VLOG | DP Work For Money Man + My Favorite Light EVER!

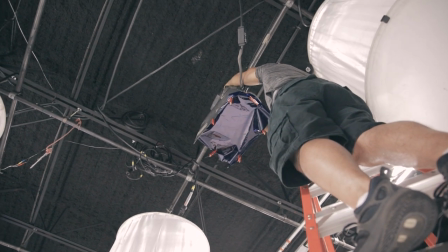209s
what's up guys so Joe Moore actually hired me to come on set with him for behind the scenes which is the clips that you see right here
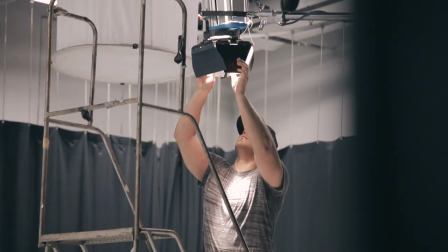216s
and he also rung me on to do some DP work as you can see everybody's in the studio setting up this video is shot in Atlanta
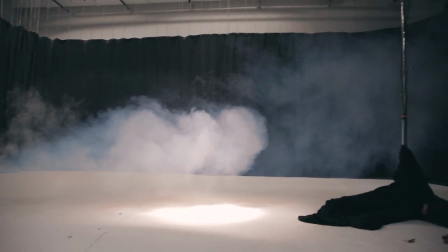224s
Georgia or an indie artist and money man and we were at studio space which we always go to as you can see right here we're putting
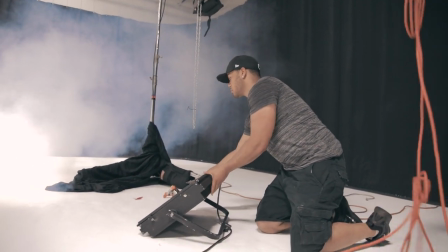232s
some fog in the air we had an over light overhead light I'm sorry and a light down below where Roger's setting up right now that would be
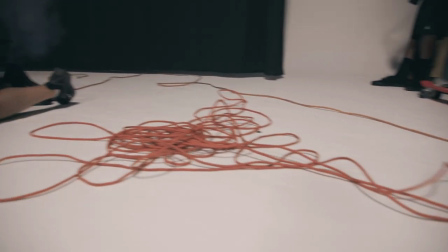241s
facing on to
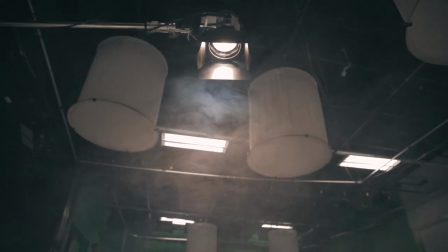243s
the talent on set as you see the fog and the overhead light right there coming down so we were gonna
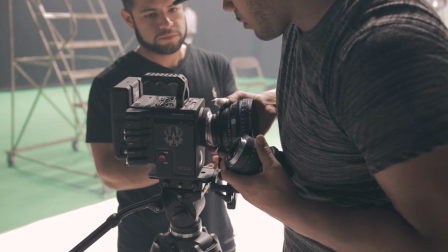252s
do a tripod shot but we decided to do handheld and that was just basically my call
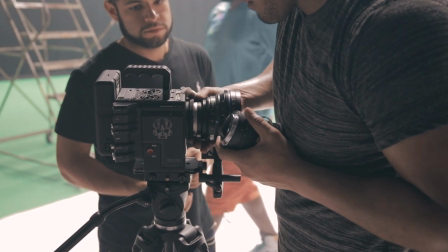257s
on you know being the DP for this specific shot and the reason for
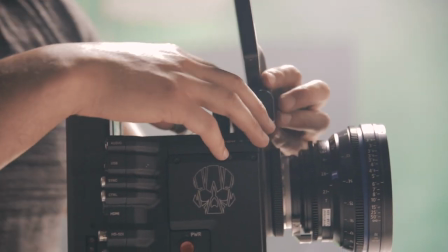262s
is because the the tripod was kind not fully
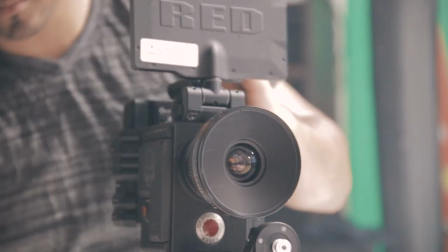268s
firm I wanted to you know I wanted to get those good motions like with
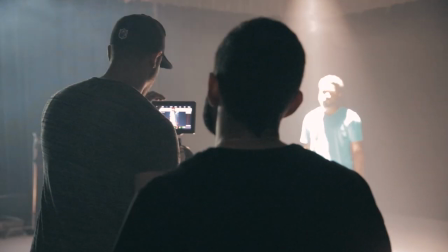272s
my hand I typically do some crazy style shots like that and that's
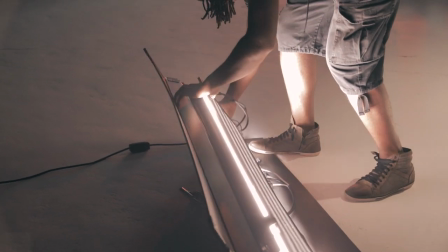278s
part of the reason why Joe brung me on set for my handheld shot as you can see
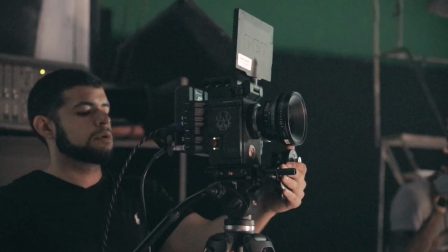282s
Joe was messing with the tripod right here it wasn't really up to bar so you know we took it off and I got to shooting
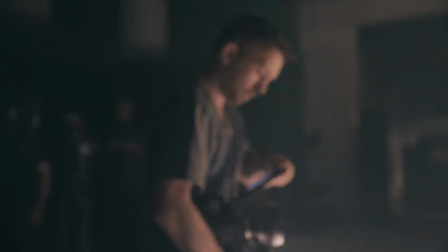290s
we got the talent on set and in place and as You can see some of the jerks and handheld movements I do right there.
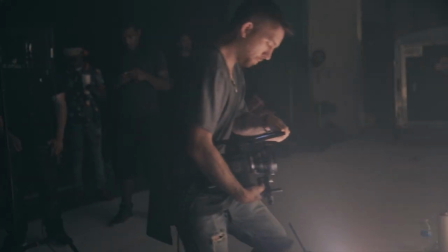299s
It gives for a good high energy feeling in the music video.
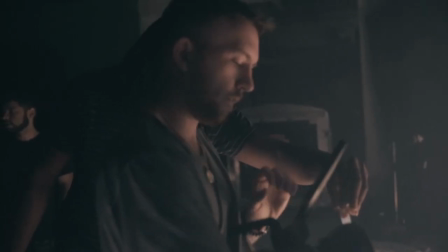304s
And right there is a prism we were putting into the lens with a low aperture.
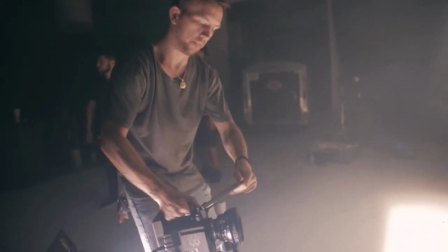309s
So it would be like crazy effects going on in camera without even having to edit the video yet.
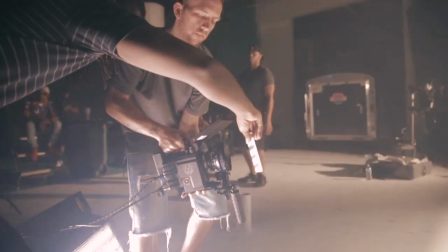315s
And to the right, you can see like a light swinging.
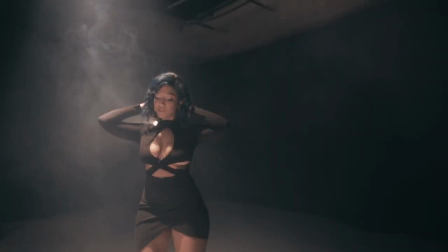318s
and there it is in the back is the re swinging back and forth which is going in and out of the lens and it looked crazy with the model dancing
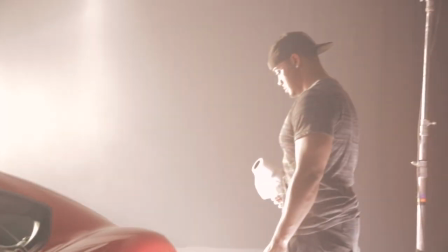327s
so shortly after joe brung in the porsche he rented this porsche and he rented it on turo uh turo's an app where you
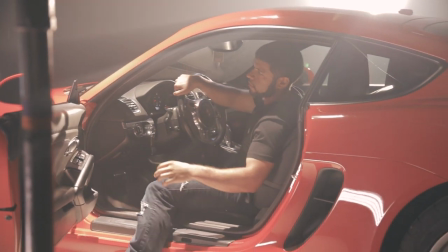335s
can actually rent out sick cars for music videos um it's much easier than going through like enterprise or something like that so him and
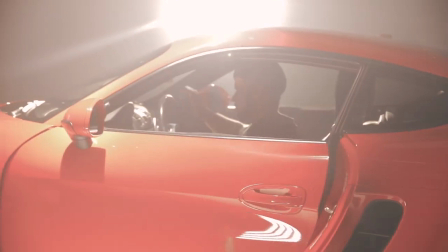344s
Roger were actually setting up the car and trying to get the lighting perfect for this scene it looks pretty dope right there with some of the fog in the
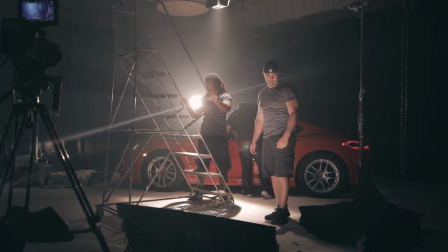352s
air and they adjusted the overhead light to where the talent would be sitting at and this scene actually turned out pretty dope
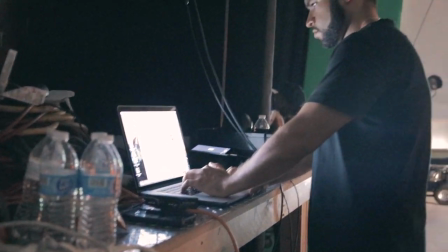360s
right here Joe is actually dumping footage from the red if you shoot with a red you're gonna have to dump your memory cards a lot and you'll have to bring your
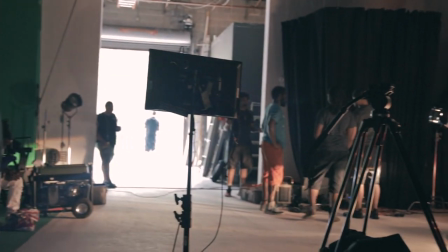368s
laptop on set which is kind of inconvenient but it is what it is when you're shooting with a red
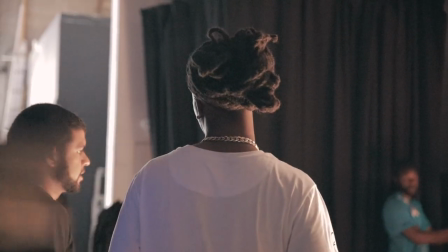373s
but yeah so we were trying to set up all the um things
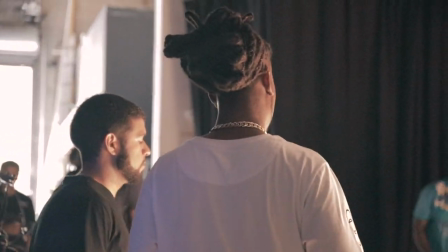379s
for this uh next uh uh next um shoot
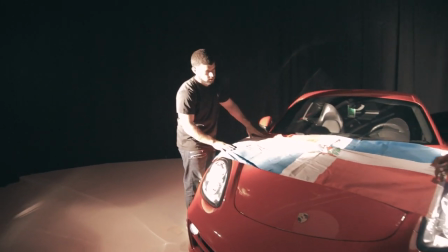384s
uh scene i'm sorry and here joe was actually messing around the flag
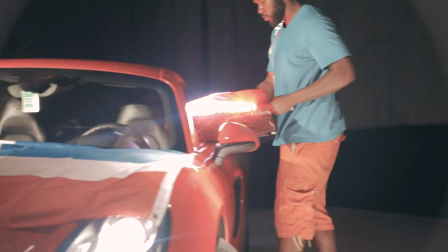388s
and he actually ended up not even liking it oh right here is the led light and i told them to put that red uh gel
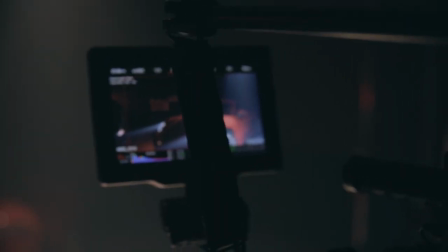396s
around it and throw it in the car so would have like a cool look inside of the car and there's kind of like a shot where you can
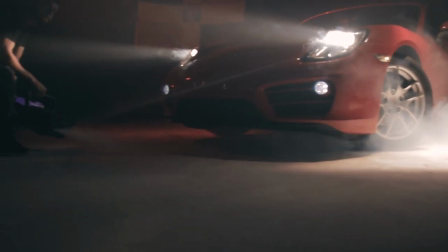403s
see what's going on fogging it up put the red jello with the light in the background so it would be on the car it turned out real
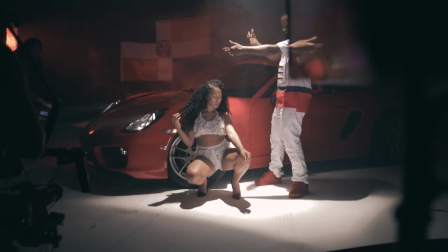411s
like dark and seductive looking it was pretty dope as you can see the flag in the back they ended up putting it on light stands and
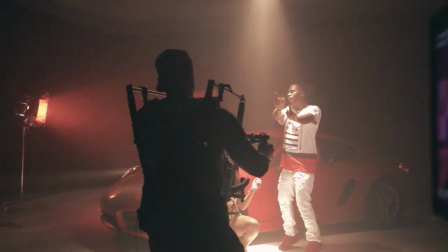419s
kind of like taping it I'm not sure but they ended up doing that in the background so it looked pretty good so Roger alpha male visuals he's actually going
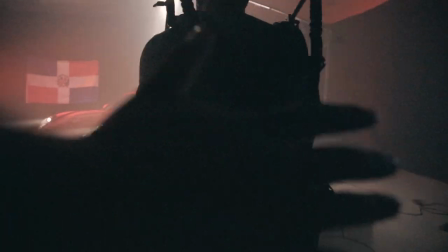428s
in and out with the easy rig and the Ronin and Joe's just kind of like making sure that he doesn't fall or anything and he's also direct and telling him what shots to get and how to go in and out and you see they're pretty piped up right here look pretty cool and
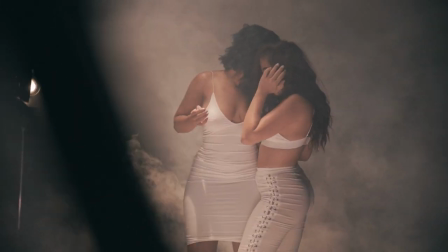445s
then next was these two models getting some b-roll just for the last shots after they did the performances man it really turned out